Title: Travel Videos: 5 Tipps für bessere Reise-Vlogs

Die Kamera mit auf Reisen zu nehmen war noch nie so einfach wie heute.
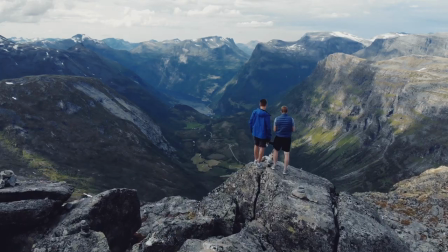(0:04)
Natürlich wollen jetzt immer mehr Leute auch die Kamera schnappen und die Abenteuer festhalten, vor allem wenn man sieht, wie viele Videos es jetzt auch schon zu dem Thema Reisen im Netz gibt.
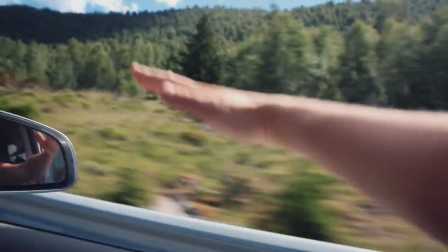(0:13)
Was du dir bewusst sein musst, du wirst nie genau die besten Momente deiner Reise jemandem genau so vermitteln können, wie du sie erlebt und empfunden hast.
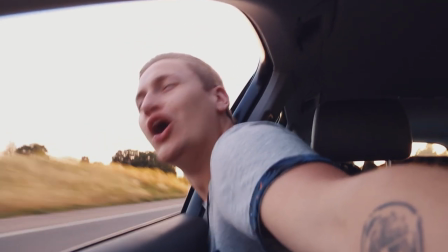(0:21)
Was du aber kannst, ist den Leuten ein Feeling zu vermitteln, in dem du möglichst viele Aufnahmen von Orten machst,
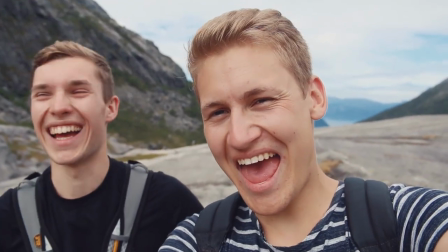(0:26)
an denen du warst, Leuten, mit denen du die Zeit verbracht hast und Aktivitäten, die du unternommen hast. Doch wie genau macht man das denn? In diesem Video gebe ich dir 5 Tipps dazu und ich würde sagen, let's get started! Tipp Nummer 1. Hab das richtige Equipment am Start. Man hört es immer wieder, es kommt nicht aufs Equipment an. Stimmt nicht so ganz. Ich glaube, nehmen wir mal an, ein Typ mit einer Canon 5D Mark und 18-300mm Zoom-Objektiv und DJI Ronin-Stabilisierungssystem kann wahrscheinlich auf jeden Fall ein bisschen bessere Aufnahmen machen als jemand mit einem 200 Euro Camcorder. Was aber natürlich nicht heißt, dass du mit einer günstigen, weniger professionellen Kamera nicht ebenso schöne Bilder machen kannst.
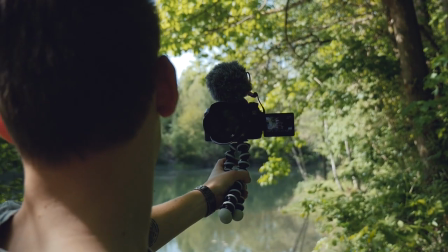(1:12)
Es kommt immer ganz auf dich an. Nutze einfach das, was du hast. Das, was du zum Vloggen auf Reisen brauchst, ist natürlich eine Kamera mit Klapp-Display.
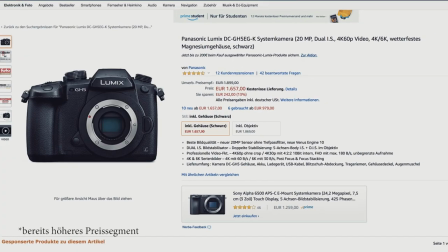(1:20)
Wie zum Beispiel die Canon 80D oder die Lumix GH5, beides auf jeden Fall ausgezeichnete Vlog-Kameras. Außerdem mega cool ist natürlich ein Stabilisierungssystem wie ein Glidecam oder ein Gimbal.
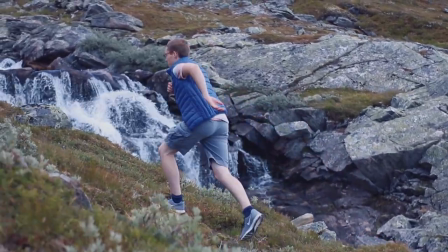(1:32)
Damit kann man auf jeden Fall richtig, richtig gute, smoothe Bilder machen und das sorgt auch für einen sehr, sehr schönen Video-Flow am Ende.
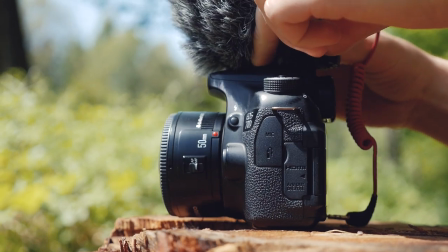(1:39)
Wenn du die Chance hast, dann kauf dir auf jeden Fall auch noch ein externes Mikrofon, wenn du nicht schon hast. Das ist eins, was man oben auf der Kamera einfach anstecken kann. Das sorgt nämlich einfach dafür, für einen richtig schönen, klaren Sound ohne große Windgeräusche. Da kann ich dir zum Beispiel das Rode VideoMicro empfehlen. Das habe ich dir jetzt mal unten in der Videobeschreibung verlinkt. Mehr zur Technik gibt es in einem weiteren Video mit mir und Nico vom Tutorial Center. Das könnt ihr euch jetzt hier oben einmal klicken. Tipp Nummer 2. Reisevlogs und Travelvideos bestehen zum größten Teil natürlich aus Aufnahmen von Leuten und Orten, dem sogenannten B-Road.
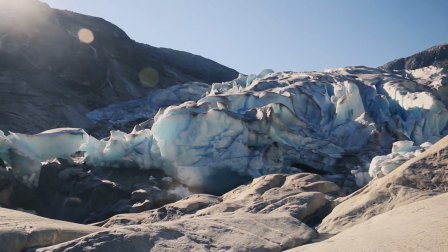(2:13) Es ist Europas größter Gletscher und wir haben jetzt unheimlich geile Views gehabt.
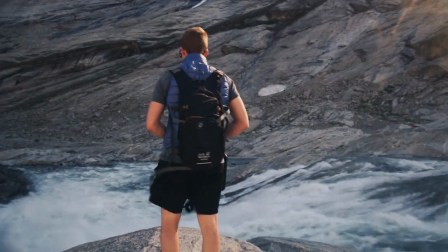(2:19) Wir sind unglaublich nah auch ran gekommen, das hätten wir gar nicht gedacht. Auch wenn es super bindig war und uns nicht so viele Aufnahmen gelungen sind, haben wir doch ein paar richtig kleine Shots hinbekommen.
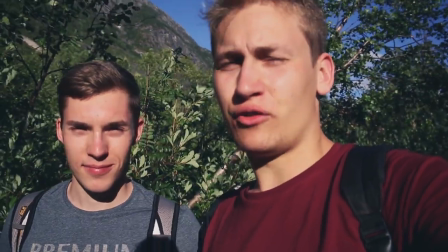(2:28) Und überhaupt das erlebt zu haben, direkt davor gestanden zu haben, richtig geil hat mich hier, oder? Auf jeden Fall.
Versucht da möglichst viele verschiedene Perspektiven einzufangen. Ich bin mir sicher, die meisten von euch kennen ja sogar schon relativ viele.
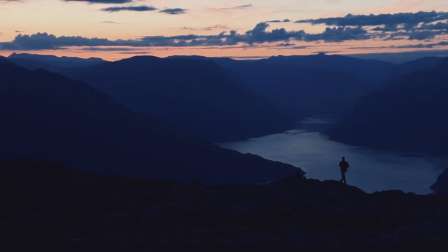(2:40)
Und doch sind es irgendwie immer wieder die gleichen langweiligen Shots. Experimentiert, tobt euch aus, nutzt das Medium Film.
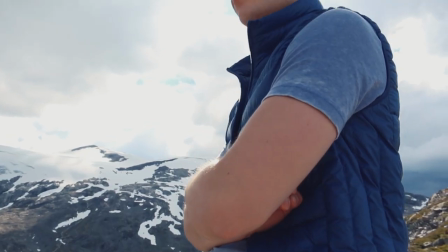(2:48)
Vor allem versucht nicht immer auf Augenhöhe zu filmen. Versucht auch mal ein bisschen weiter von unten zu filmen zum Beispiel, um dem Ganzen so ein bisschen mehr Dramatik und Epik zu verleihen. Das ist auch ein ganz cooles Gefühl, was du da entstehen lässt. was nämlich zum Beispiel Leute, was wir alle eigentlich ja als Kind schon mal hatten, als wir dann so nach oben geguckt haben, die Welt noch unbekannt und aufregend wirkte.
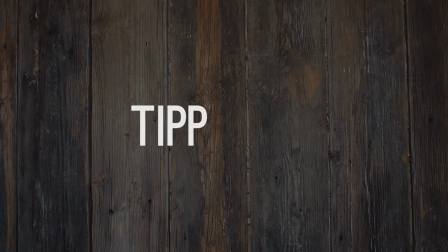(3:10)
Das ist ein Gefühl, das willst du entstehen lassen bei deinen Videos. Tipp Nummer 3. Filme so viel wie möglich. Man kann nie zu wenig filmen. Es ist tatsächlich immer noch so bei mir, dass ich manchmal da sitze in einer Postproduktion und mir einfach so denke, warum hast du diesen Shot nicht gemacht?
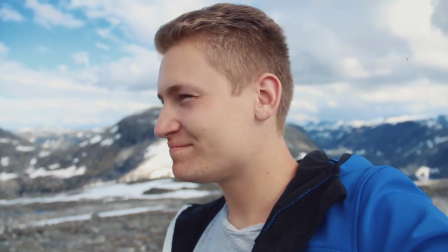(3:26)
Es kommt immer wieder vor und selbst ich muss mich manchmal beim Dreh selbst daran erinnern, Mensch, diesen Shot, den solltest du vielleicht jetzt nochmal machen.
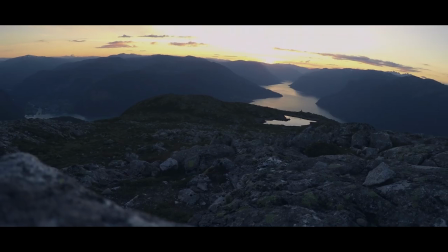(3:35)
Also, merkt euch, am Ende immer lieber mehr Film als zu wenig.